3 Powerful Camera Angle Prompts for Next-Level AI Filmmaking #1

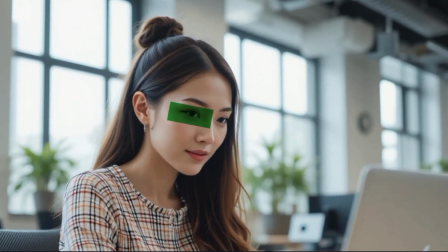जैसे तुम कह रहे हो AI मुझे सब्जेक्ट को उसकी आंखों के लेवल से देखना है, एकदम न्यूट्रल, फ्रेंडली, नॉर्मल फील चाहिए। ये एंगल तब यूज होता है जब तुम चाहते हो कि व्यूअर्स को लगे मैं इस करेक्टर से जुड़ गया हूँ, जैसे वो मेरे सामने बैठा है। एग्जाम्पल, इंटरव्यू शॉट्स, व्लॉग सीन्स या फ्रेंडली कन्वर्सेशंस।
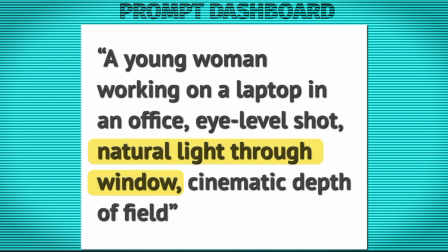नेचुरल लाइट थ्रू विंडो, अब इस ब्रेस की मदद से तुम AI को लाइट की डायरेक्शन और मूड के बारे में बता रहे हो।
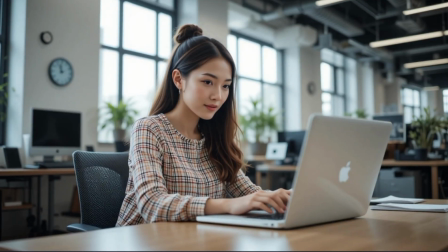नेचुरल लाइट थ्रू विंडो का मतलब होता है सॉफ्ट शेडोज, रियलिस्टिक टोन, एकदम सुटेबल और प्लेजेंट वाइब।
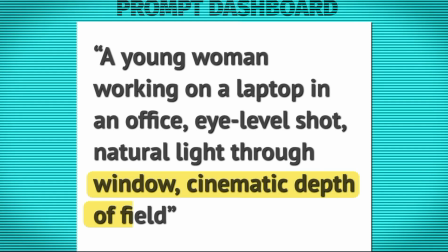सिनेमैटिक डेप्थ ऑफ फील्ड, ये पार्ट सबसे ज्यादा फिल्म लुक लगता है। डेप्थ ऑफ फील्ड का मतलब होता है सब्जेक्ट बिल्कुल क्लियर दिखे लेकिन बैकग्राउंड ब्लर हो। तुम कह रही हो एआई मुझे बैकग्राउंड में डिस्ट्रैक्शन मत देना, फोकस सिर्फ सब्जेक्ट पे चाहिए एक सिनेमैटिक टच के साथ।
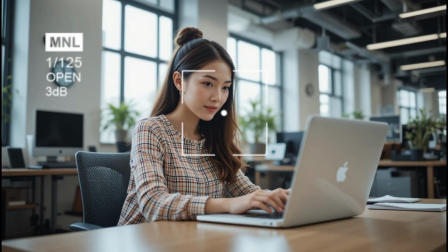जब तुम सिनेमैटिक डेप्थ ऑफ फील लिखते हो तो एआई फ्रेम को विजुअली पॉलिश करता है, एकदम प्रोफेशनल लुक देता है।
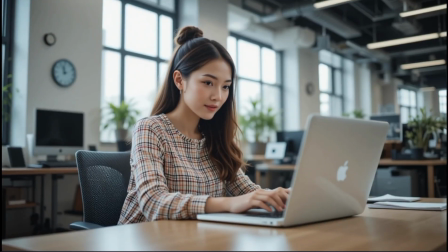तो फुल प्रॉम्प्ट की समरी को समझा जाए, अ यंग वुमन वर्किंग ऑन अ लैपटॉप इन एन ऑफिस,
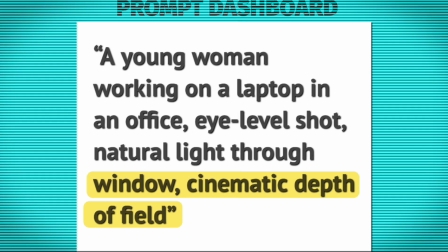आई लेवल शॉट, नेचुरल लाइट थ्रू विंडो, सिनेमैटिक डेप्थ ऑफ फील्ड। तो इस प्रॉम्प्ट की मदद से तुम एआई को क्लियरली बता रहे हो क्या दिखाना है, अ यंग वुमन वर्किंग, कैसे दिखाना है आई लेवल नेचुरल लाइट, किस स्टाइल में दिखाना है सिनेमैटिक डेप्थ।
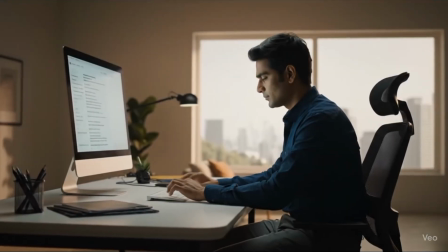यही होता है प्रोफेशनल प्रॉम्प्ट लिखना, एआई को एक सीन ही एक डायरेक्टर लेवल इंस्ट्रक्शन देना।
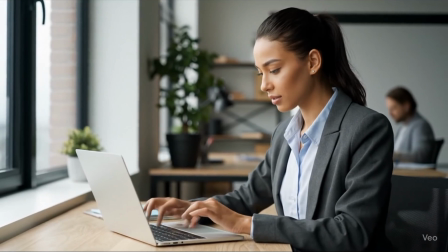मुझे उम्मीद है कि अब आपको आई लेवल शॉट का बेसिक अच्छे से क्लियर हो गया होगा। याद रखो सिर्फ देखकर फिल्म मेकिंग नहीं आती, प्रैक्टिस ही तुम्हें प्रो बनाएगी। तो अब वक्त है खुद से सोचने का। आप एक इमेजिनरी सीन इमेजिन करो,
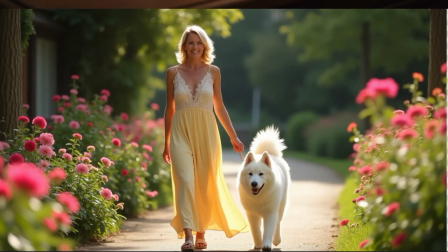सोचो एक लड़का लाइब्रेरी में बैठा है या कोई औरत अपने पेट को घूर रही है, फिर उस सीन का आई लेवल प्रॉम्प्ट लिखो।
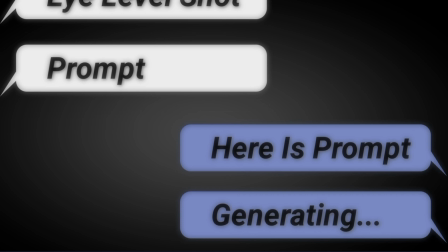तुम जितना ज्यादा प्रॉम्प्ट लिखने की आदत डालोगे एआई तुम्हारे सीन को उतना ही सही समझेगा।
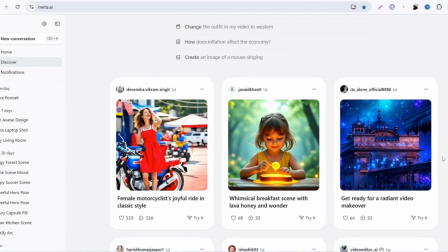प्रैक्टिस करने के लिए मैं रेकमेंड करूंगा आप मेटा एआई की इस वेबसाइट पे जाकर अपना फ्री अकाउंट बनाएं।
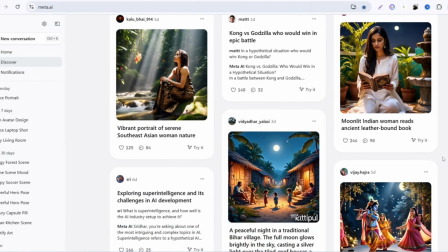तो इसमें आप इंस्टाग्राम के थ्रू डायरेक्टली लॉग इन कर पाओगे।
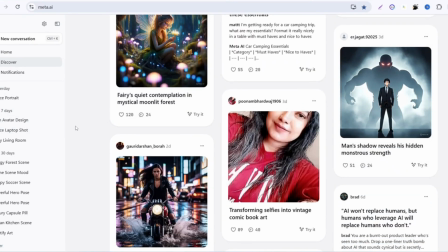तो यहाँ पे आप बिल्कुल फ्री और अनलिमिटेड हाई क्वालिटी इमेजेस को जनरेट कर सकते हो, एंगल टू हाई लेवल शॉट। तो भाई आई लेवल से आगे बढ़ते हैं और आता है एक ऐसा एंगल जिसका यूज इमोशन तोड़ने के लिए होता है, हाई एंगल शॉट।
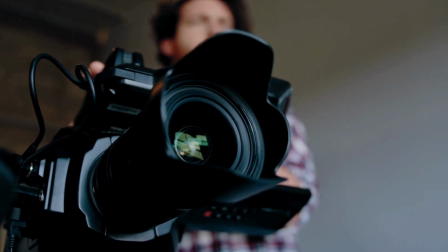सिंपल भाषा में समझो, इसमें कैमरा सब्जेक्ट से ऊपर होता है और नीचे की तरफ देख रहा होता है,
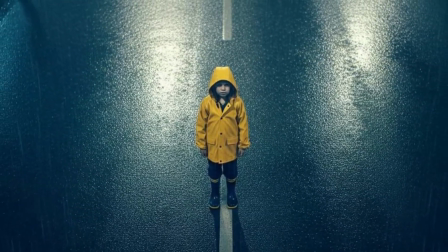जैसे तुम किसी छोटे बच्चे को ऊपर से देख रहे हो, जैसे ड्रोन से कोई अकेला बंदा नीचे देख रहा हो। ये शॉट तब यूज होता है जब तुम चाहते हो कि करेक्टर छोटा दिखे, वीक लगे, दुनिया के सामने बेचारा महसूस हो, इमोशनली प्रेशर में हो।
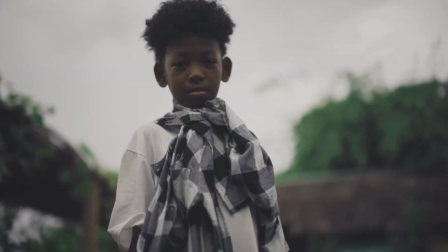मतलब ये एंगल डायरेक्टली इमोशन से खेलता है, ऑडियंस को फील होता है कि इस बंदे के साथ कुछ गलत हो रहा है।
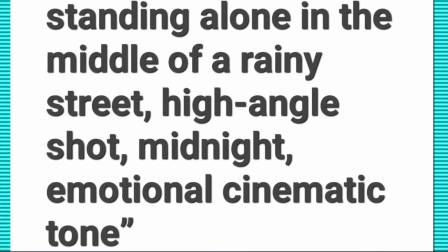अ स्मॉल चाइल्ड स्टैंडिंग अलोन इन द मिडल ऑफ अ रेनी स्ट्रीट, हाई एंगल शॉट, मिडनाइट, इमोशनल सिनेमैटिक टोन। अब भाई सोच के देखो, रात के 12 बजे हैं, स्ट्रीट पे कोई नहीं है, एक छोटा सा बच्चा अकेला खड़ा है और ऊपर से बारिश हो रही है।
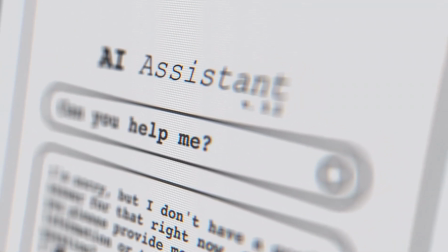तुम एआई को बोल रहे हो कि मुझे ये सीन बनाना है, एक ऐसा विजुअल प्रॉम्प्ट चाहिए जिसमें देखते ही ऑडियंस का दिल टूट जाए।
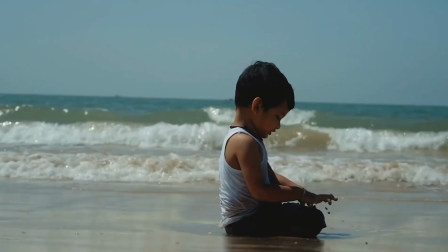अब देखो प्रॉम्प्ट में क्या मैजिक हो रहा है, अ स्मॉल चाइल्ड, यानी तुमने अपने सब्जेक्ट को फिक्स कर दिया, एक इनोसेंट डेलिकेट सब कैरेक्टर जिसका इमोशन स्क्रीन पे इजिली फील होता है, स्टैंडिंग अलोन यानी उस बच्चे के साथ कोई नहीं है।
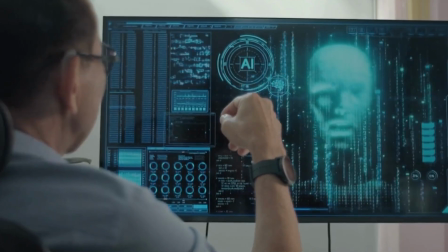एआई को तुम क्लियरली बोल रहे हो कि भाई मुझे क्राउड नहीं चाहिए,
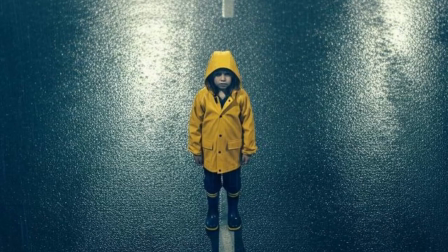कोई मम्मी पापा नहीं चाहिए, कोई डॉग भी नहीं चाहिए, बस एक अकेला बच्चा ताकि लोनलीनेस फील आए।
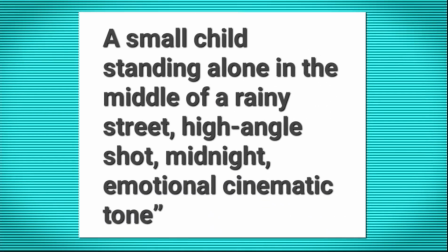रेनी स्ट्रीट मिडनाइट, भाई एनवायरनमेंट का मूड यहाँ से डिसाइड होगा। रेन इज इक्वल टू सैडनेस, मिडनाइट इज इक्वल टू फियर प्लस डार्कनेस, हाई एंगल शॉट, ये सबसे इम्पोर्टेंट पार्ट है। तुम एआई को बोल रहे हो कि कैमरा ऊपर से लेना नीचे देखते हुए,
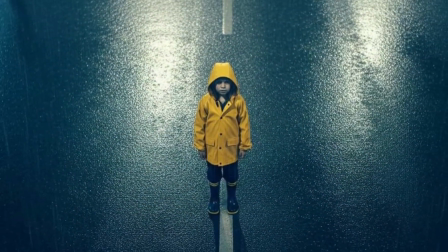इसका मतलब ऑडियंस जब उस बच्चे को देखेगी तो उसे लगेगा कि वो छोटा है, बेचारा है, वीक है।
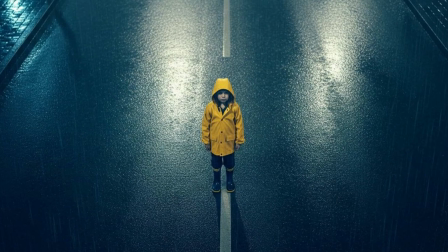और एग्जैक्टली यही मैं अपने व्यूअर्स को दिखाना चाहता हूँ, इमोशनल सिनेमैटिक टोन।
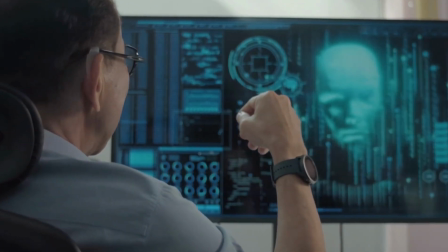और लास्ट में तुम एआई को बोल रहे हो कि सीन तो सैड है लेकिन एकदम मूवी जैसा बनाना, लाइट शेडो फ्रेमिंग सब हाई क्वालिटी होना चाहिए।